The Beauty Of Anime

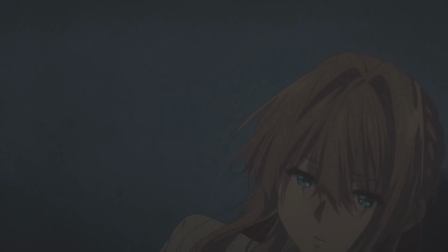4:09 Fours is usually used for dialogue scenes or to pad out scenes. I'm looking at you here, Dragon Ball Super.
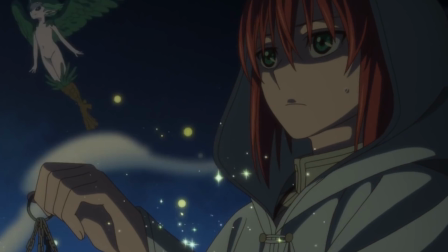4:15 In the current industry, 4s are a necessary evil because they allow you to save budget by padding out scenes,
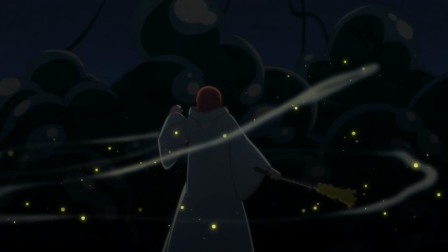4:20 and that way you can save more budget for higher quality action scenes later on down the line.
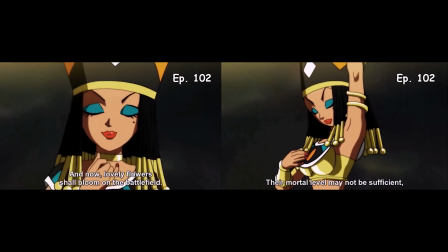4:24 Some shows even reuse old animations over and over and over again from previous episodes, some even reuse scenes from the same episode.
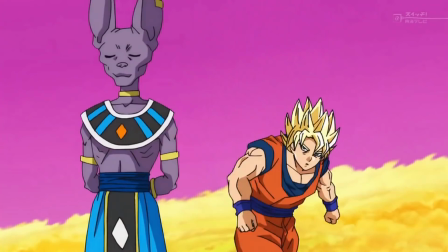4:32 I'm looking at you, Dragon Ball Super. Again.
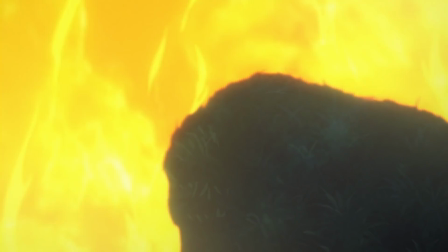4:36 The less movement you have to make, the less you have to animate, and the show can save budget, and the show can still go on.
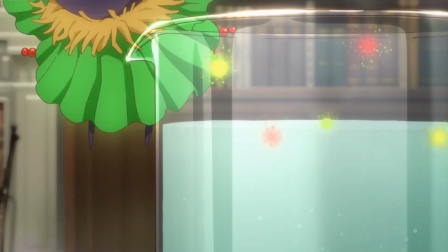4:43 Anime uses all kinds of tricks of the trade to save budget, or to move the story. Some shows are just way better at it than others, and these are the shows I want to talk about today.
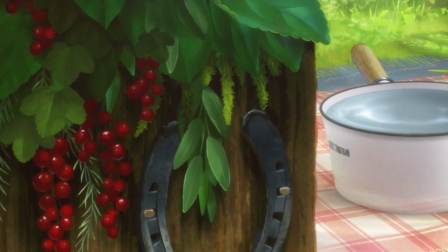4:52 The Ancient Megas Bride is a really good example of a show with breathtaking visuals while also following your typical 1, 2s, 3s, and 4s standard.
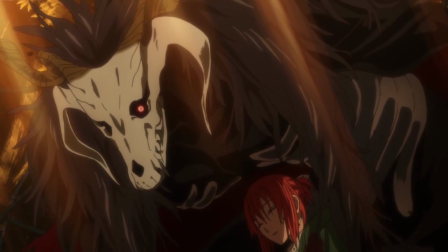5:00 The thing is, because the art is amazing, the way the characters interact with each other feels so genuine, it is really hard to pull you out of its visual entrapment.
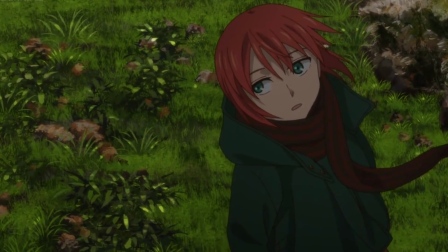5:08 It essentially gives you the wonder of Harry Potter.
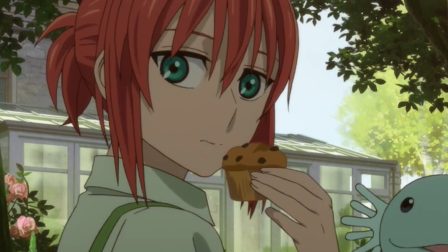5:11 I'm talking about the entrapment of actual fantasy and setting, and not the entrapment of Emma Watson on Millennial's pants.
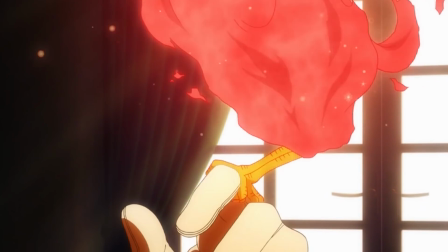5:18 It involves you in a world of mystic and wonder, but it keeps you there.
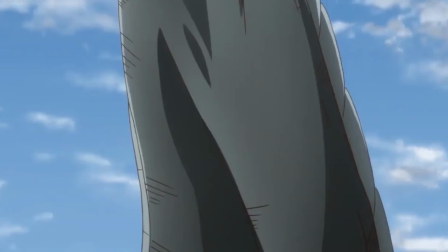5:22 It holds you there, because you never stop to go, eh, the animation felt really awkward or off.
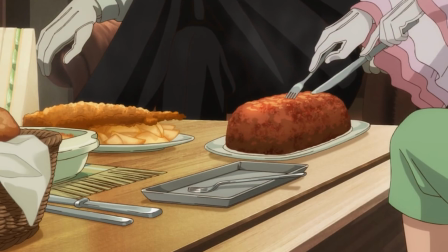5:28 Everything that show has to offer in its visuals is captivating. I mean, look at the food.
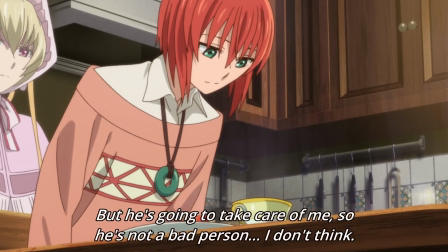5:33 Even Arena Nakiri would eat this.
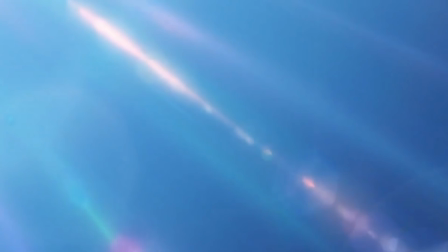5:35 The small details that this world creates are always enticing to follow, and each and every one of them helps build this mystical world of anything can happen around the characters.
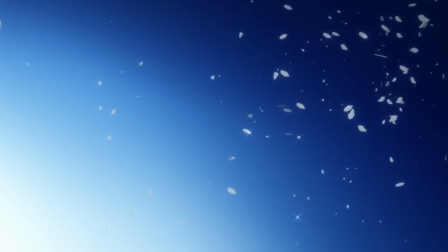5:43 It takes you back to when you were a kid and someone used to read to you. It's pure imagination in its simplest, most visual form.
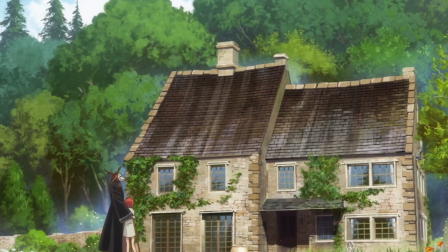5:52 Some of their scenes are flat-out stills. The stills last for so long but are beautifully captivating you wouldn't dare turn them off.
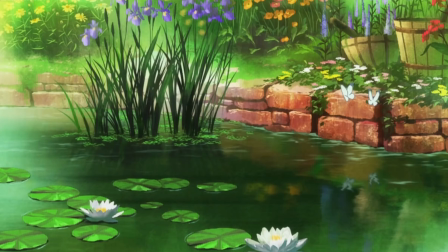5:59 When you watch something and notice an animation quirk, it can really pull you out of that experience.
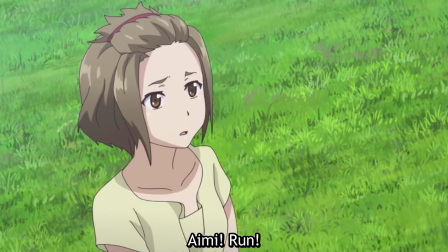6:04 I mean, some shows can pull you out of the experience by being actual dumpster fires, i.e.
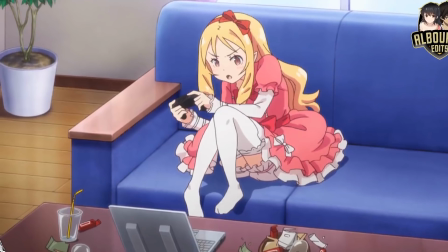6:09 King's Game. Take Iromanga Sensei, for example.
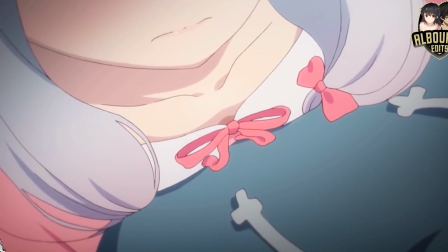6:11 The show looked like crap, but it strayed so far from God's light that hell felt cold, but people, if you want to define them as people,
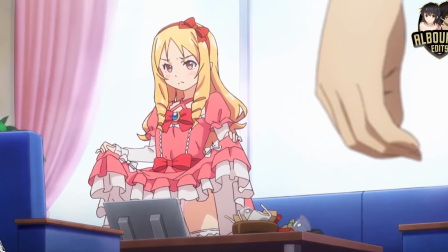6:19 generally enjoyed it because of how bad it actually was. Megas Bride is actually kind of similar to this.
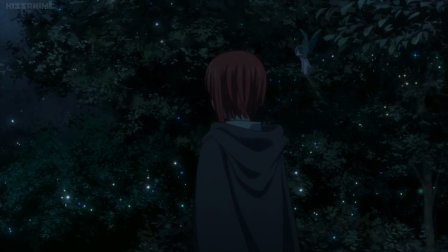6:25 While the storyline isn't particularly strong, what keeps you hooked is the characters and the world they discover around them.
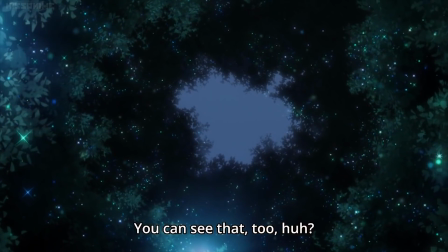6:30 The interactions between the characters feel genuine and lighthearted, so it's a show that keeps you coming back week to week because it's relaxing.
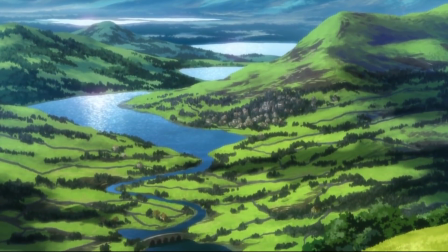6:37 It's an escape from our world to reality that is imbued with magic, and while not a strong contender in the story department,
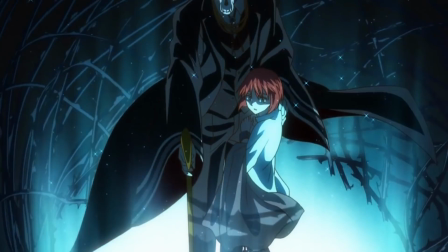6:43 leaving some to be desired, it definitely has you coming back week to week for more. The art direction and visuals are just that good.
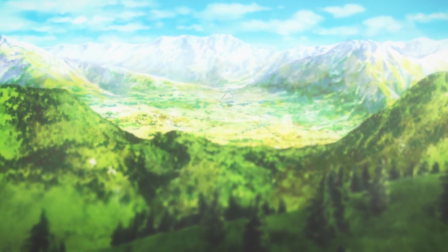6:50 I think the show that has mastered low-frame animation and high-frame animation by far is Violet Evergarden.
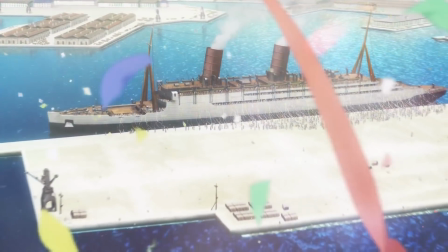6:56 Mage's Bride has beautiful scenes, even ones with minimal animation,
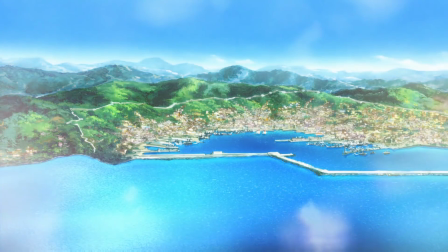7:01 but Violet Evergarden is the crescendo of perfectly executed storyboarding and creative planning.
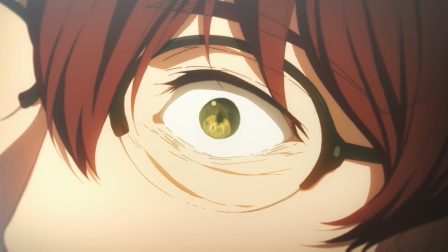7:06 Violet Evergarden has scenes with extreme motion and detail that are completely flawless.
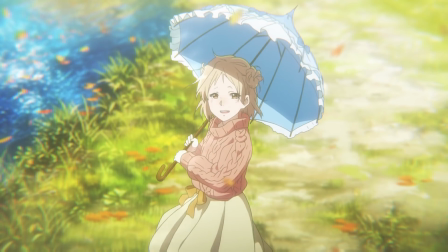7:12 It draws you into the world, and those small details are what catch your eye. They make it feel real.
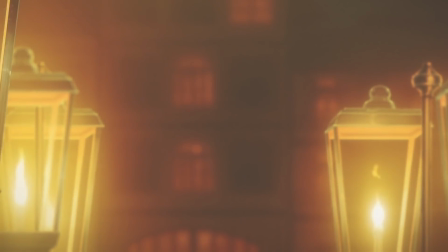7:17 When a scene has motion, it helps the scene feel more relatable. So when scenes are important, they always have more motion.
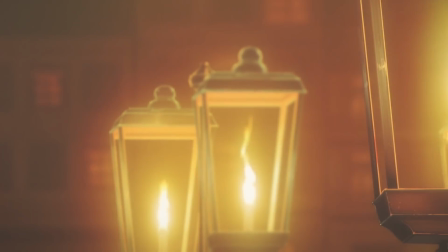7:23 But Violet Evergarden breaks this formula.
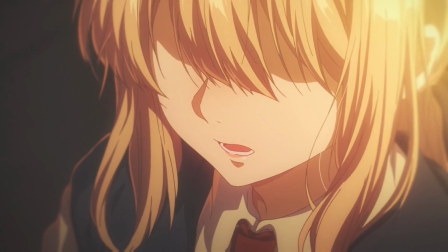7:26 While important scenes have incredibly high level of detail, smaller, more minimalistic scenes, scenes that interact directly with the environment, share similar levels.
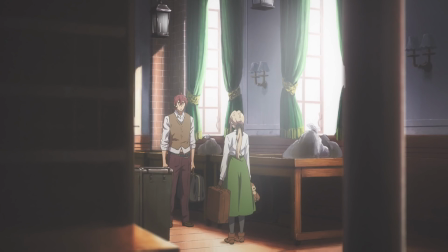7:35 All of their low-budget shots are created during conversations and use different camera tricks to make the animation not feel janky or awkward.
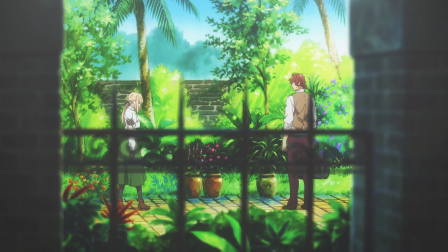7:42 From going in and out of focus on objects in the room, or focusing on objects entirely while the character remains blurred out,
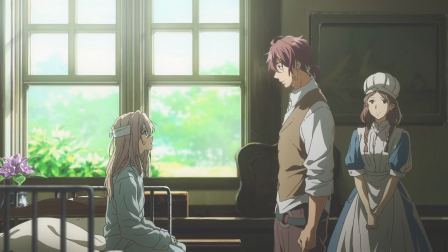7:49 or simply animating their mouth in a way that's elegant but not experience breaking, makes me want to award Violet Evergarden as Masters of Animated Story Graph.
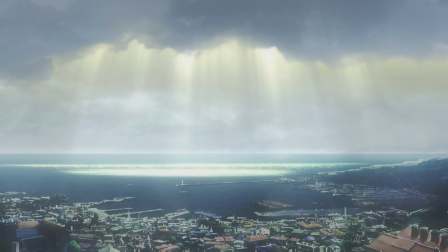7:57 They actually used common techniques that were designed by Disney to give two-dimensional characters depth in a 3D world.
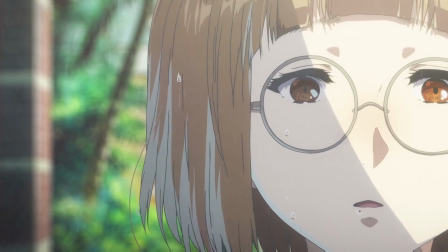8:04 They allow their characters to feel more real by having them interact on a three-dimensional plane, even though the characters themselves are two-dimensional.
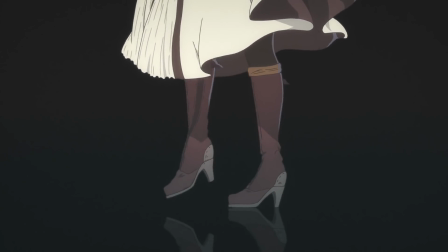8:12 Which is another term that is used in the animation industry, which is 2.5D.